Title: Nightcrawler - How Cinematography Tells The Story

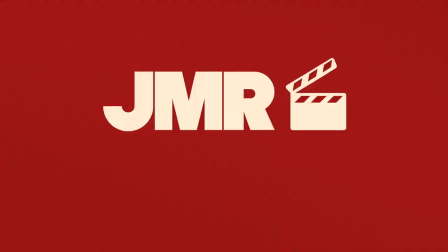I'm focusing on framing.
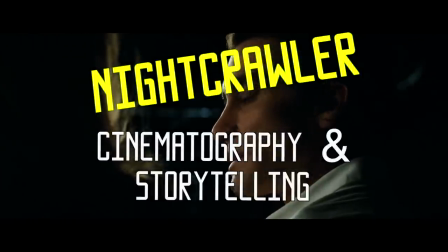A proper frame not only draws the eye into a picture, but keeps it there longer, dissolving the barrier between the subject and the outside of the frame.
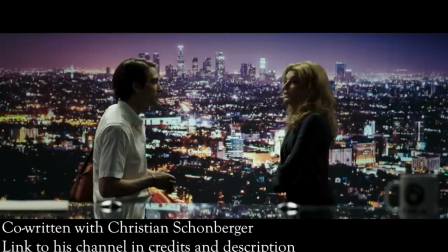I think we all appreciate beautiful cinematography, and it would be hard to argue that Dan Gilroy's Nightcrawler is anything but beautiful.
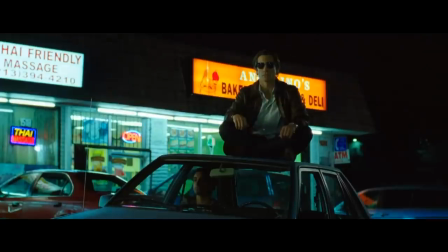However, what I find most impressive about the film's cinematography is how it supplements the story.
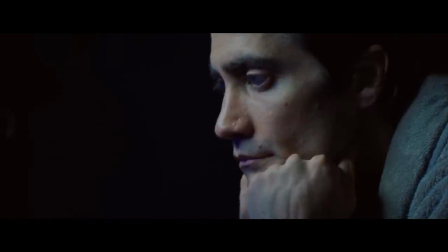Just about everything we learn about our dark and twisted protagonist Lou Bloom from the dialogue is reflected in the cinematography.
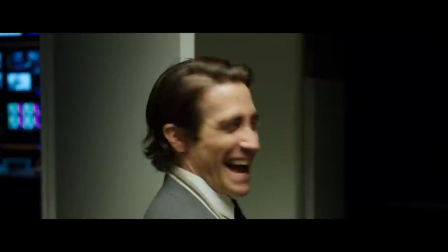Gilroy and director of photography Robert Ellswitt paid specific attention to every visual detail,
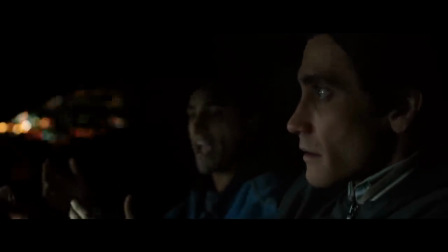and used a lot of these to help enhance the story and give us more information about Lou.
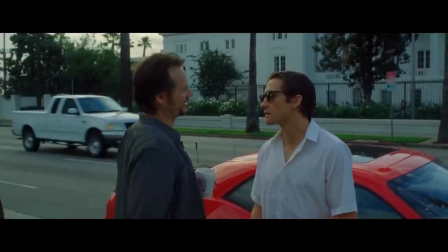Today I want to dive into a few of the major themes of the movie by looking at different scenes,
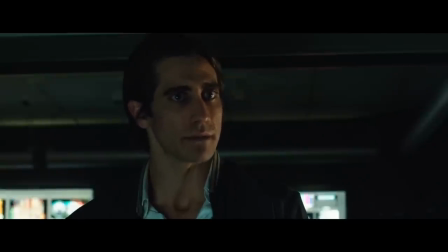exploring what they reveal about our protagonist, and how they are conveyed visually. One of the major themes of the movie is isolation.
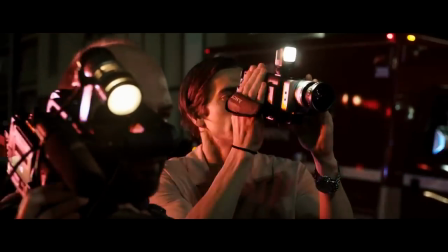Although Lou may be a part of the world, he isn't really in sync with it. This is shown off perfectly in this scene.
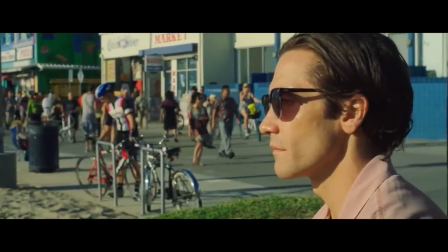The camera pans from the cyclist to Lou. In essence, the movement shows the cyclist entering Lou's world, but it also helps to reveal a lot about Lou's world.
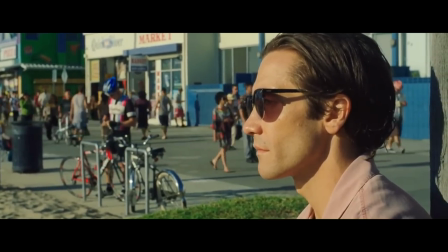Everybody except for him is out of focus. He has an interest in himself and seemingly nothing else.
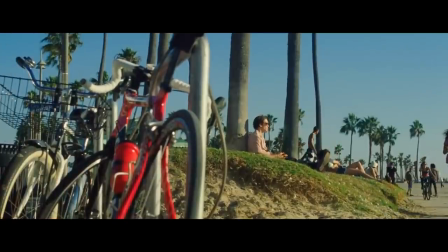In the next shot, we see both Lou and the bicycle in focus. something that he brings into his world.
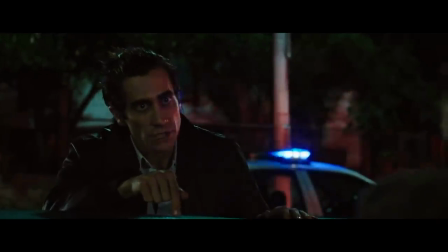But this isolation isn't unique to this one scene. Throughout the entire movie we see Lou isolated from the world around him.
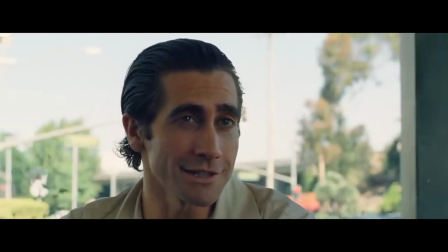When he's interviewing Rick, Lou sits in front of the window. There's nobody behind him, while Rick sits in front of these two men.
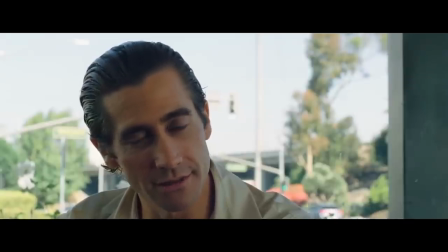Rick is a part of the real world whereas Lou is not. The film also uses bokeh to great effect to help distance Lou from his surroundings.
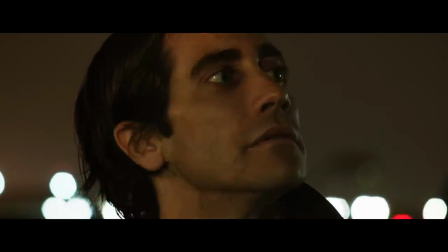Bokeh, if you're not aware, is an effect that shows off light as round shapes almost always in a blurred background.
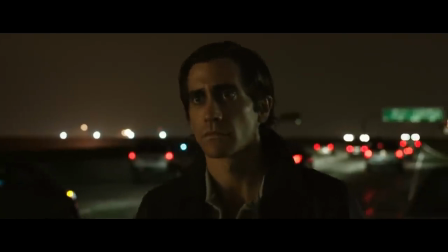It helps to distance Lou from everything around him. Everything is out of focus.
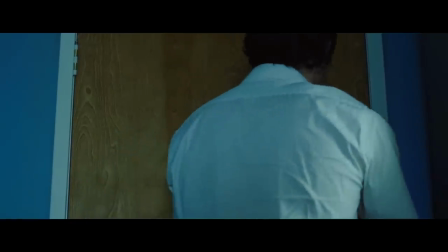The only thing that matters is him. The camera also does a lot to show us that our protagonist is untrustworthy.
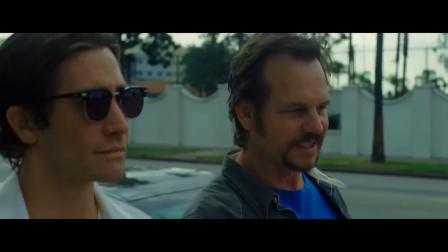One of the filmmakers favorite ways to show this is to just show Lou in profile.
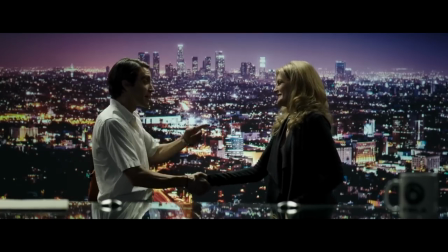Even though we as the audience are supposed to connect with him, we never really understand him.
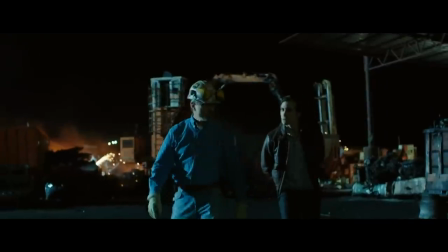He often hides half of his face from us and even when we are facing him head-on he is often kept in the shadows.
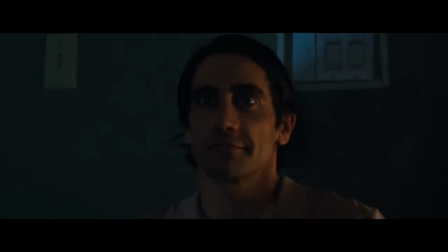We never know what he is thinking or what he is planning until he tells someone and even then we have no idea if he's being truthful.
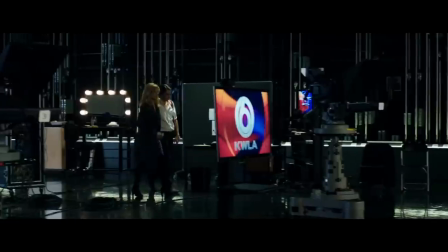It's not at all unusual for me to make full-time job offers to my interns.
I think that the scene that shows us off the best happens right around the beginning of the second act.
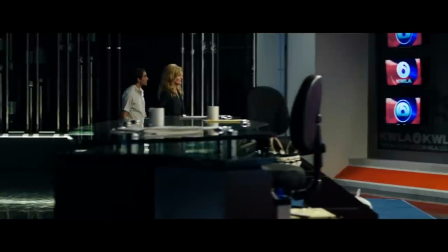Lou is talking with Nina as they walk through the dimly lit newsroom. The lighting in the scene is of the utmost importance.
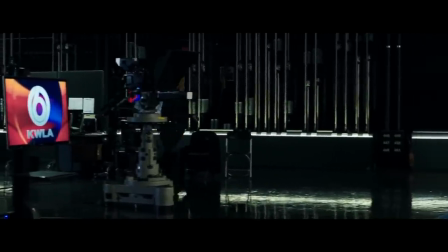Their world is full of darkness. the only sources of light coming from the television screens,
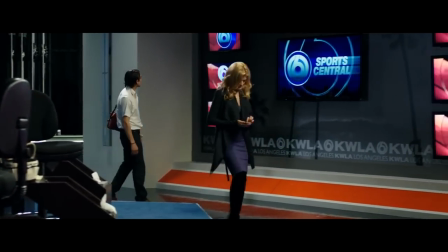showing us how both of their lives revolve almost entirely around television. When they start talking, Nina is in a medium shot, whereas Lou is in a long shot.
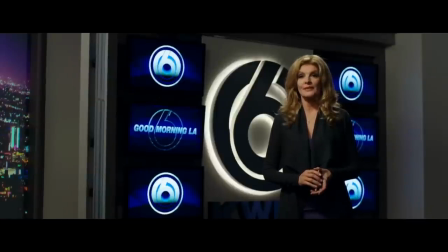This shows that Nina's objectives are clear. She's reserved, but still trusting of Lou, who, on the other hand, doesn't have as clear of motives.
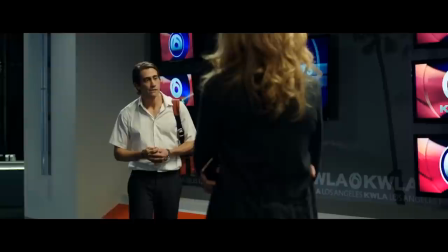He wants something, but it's impossible to know what he wants. The more he talks about his ambition, the closer he walks towards her.
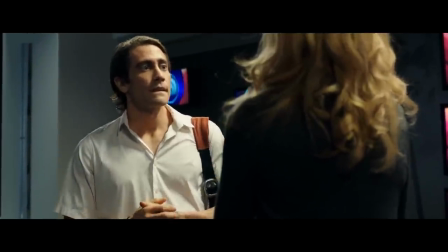The camera pushes in, turning the long shot into an eventual closeup. I always read the scene to mean that Lou is pulling Nina into his web of deceit.
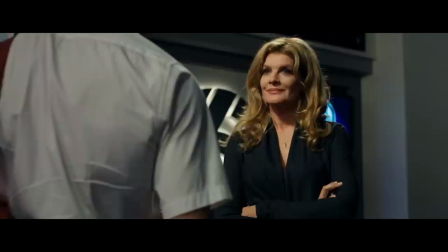His face is still covered in shadow, whereas hers is brightly and evenly lit.
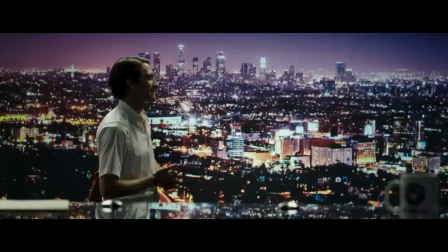She lets him understand her, but he doesn't allow her into his world.
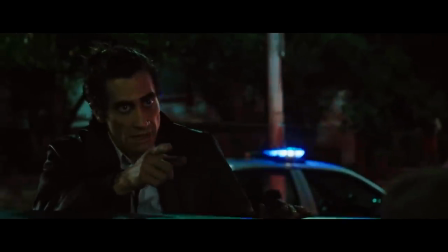This idea of Lou being one with darkness is of the utmost importance to understanding the main message of the film, and it's shown off perfectly through the film's cinematography.
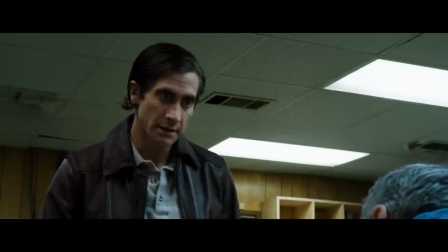When we first meet Lou, we see him trying to fit into the real world. When he interviews Rick, it's in a public setting, a diner during the middle of the day.
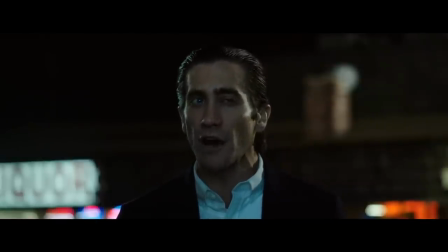Compare that to the next time we see him talking to new hires, the final scene, at night in a dark alley behind a liquor store.
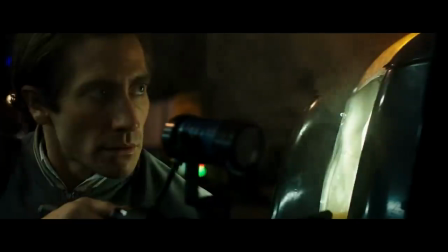A major theme of the movie is Lou accepting darkness. He does his best work at night, yet early on he tries to live a more traditional life by day.